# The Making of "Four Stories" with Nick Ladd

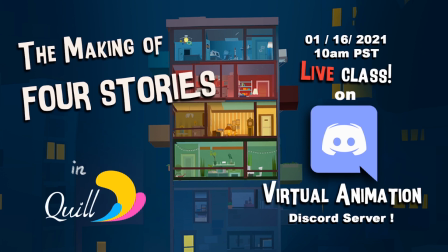0:00 All right. Hi everyone. My name is Nick Glad and I'm the director, animator, and creator of the VR film Four Stories. I've had the pleasure of working on some great cool projects over the last few years including Tales from Soda Island with Studio Syro and recently announced Namu,
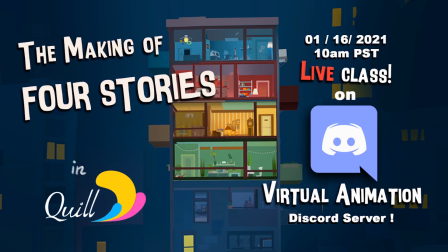0:18 but before any of that there was Four Stories.
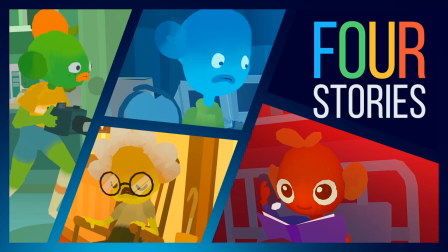0:23 So Four Stories, hopefully most of you in here have already watched it, but if you haven't, you won't get spoiled. Well, maybe you'll get a little bit spoiled, but it's not really a spoilable story.
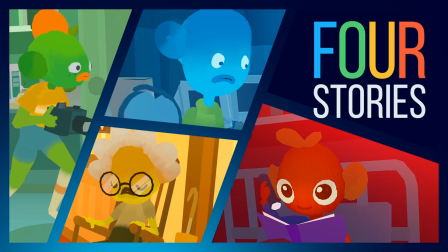0:37 So it's a wacky tale that takes place around a skyscraper, and it's meant to be watched many times.
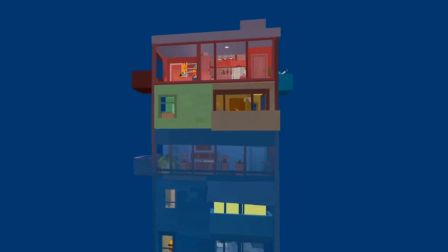0:44 So basically, it's a short film. It's only about three minutes long,
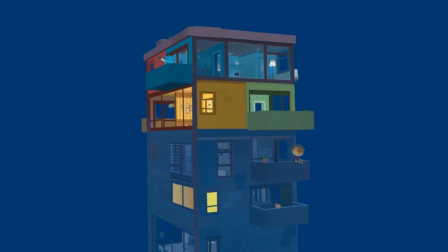0:51 but what makes it special is that there are four stories happening simultaneously continuously around the viewer, or not so much around the viewer, but more around a corner in front of the viewer.
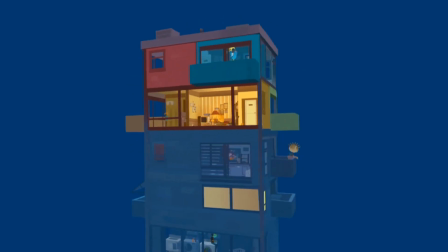1:04 So if you're watching the blue story, you can take a few steps to the left and you can start watching the yellow story. And then if something in the yellow story loses your interest, you can take a few more steps and you can watch the red story.
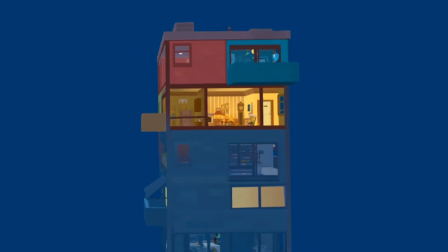1:18 And you can also just change viewpoints in Quill to kind of experience different angles on the same story.
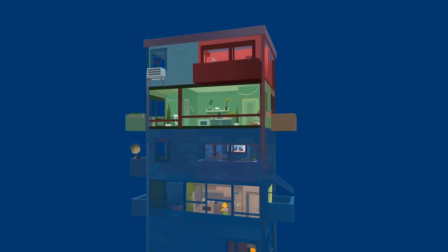1:25 So that's kind of the concept. And when I made the film, I wanted to take advantage of VR by allowing people to explore a space in ways that you don't find a lot in the co-theater or even in VR films.
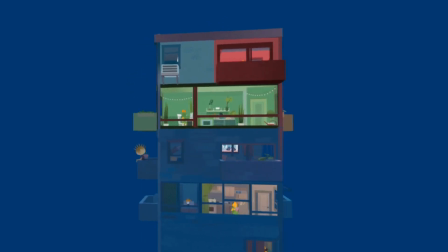1:42 A lot of them are more of a curated watching experience.
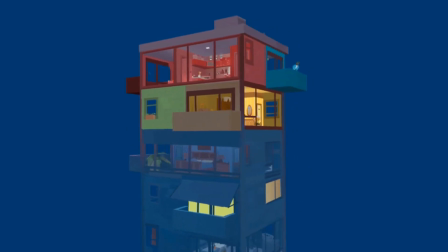1:46 So I really wanted to play with that exploration because I think that's one of the things that makes VR so fun.
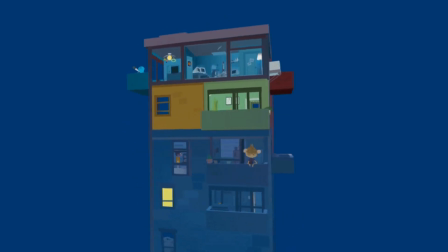1:53 And then also, as I was working on it, one of the goals was to make sure all the stories would synchronize. I wanted to make sure elements from the stories would intertwine and create a really rich viewing experience
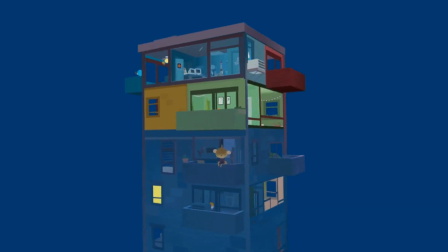2:08 that was really suited to VR. Four Stories is not a film that you can watch in 2D.
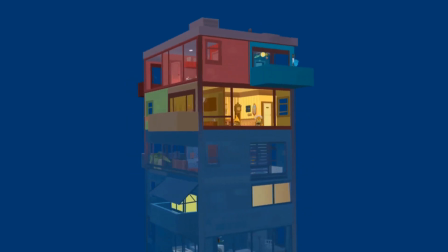2:16 It doesn't really work. some VR experiences you can make 2D edits but 4 stories would be very difficult because so many different things happen simultaneously
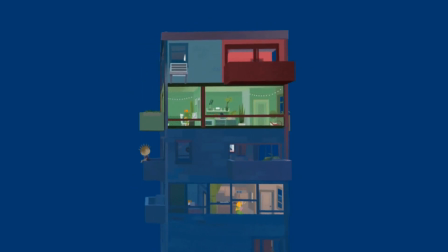2:25 you can't really watch it even in VR in one sitting you kind of have to watch it multiple times otherwise you're going to lose lots of details that
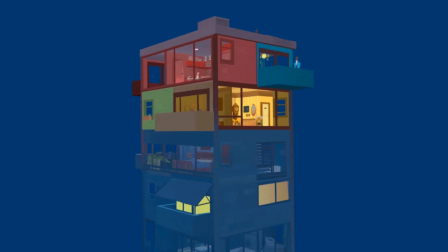2:33 are happening in areas that you just can't see simultaneously
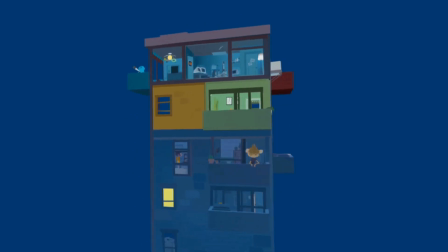2:38 and yeah, making it in Quill was one of the main objectives and something I really strive for
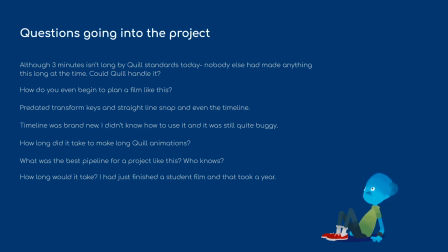2:46 um so going into the project so if you go back a few years i was really a rookie when i started uh i started this project out of uh school basically so i'd made a short film i'd i'd kind of known the process of making a short film but doing a quill was
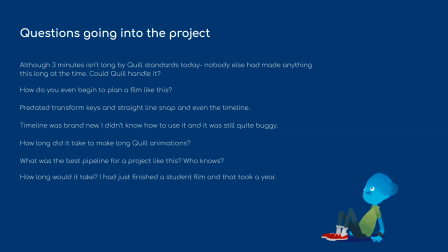3:04 uh different especially at the time this four stories uh even though it released recently was really made a couple years ago it's it's kind of been around for a while and as hardware has changed it just took a little while to catch up so it was actually the first quill
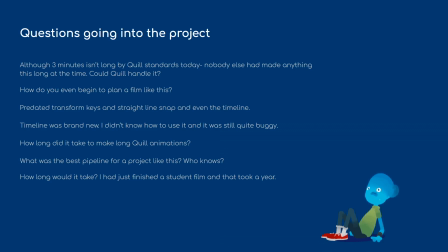3:24 vr film that was made or and it was actually created a little bit earlier even than the remedy but just because of scheduling it came out later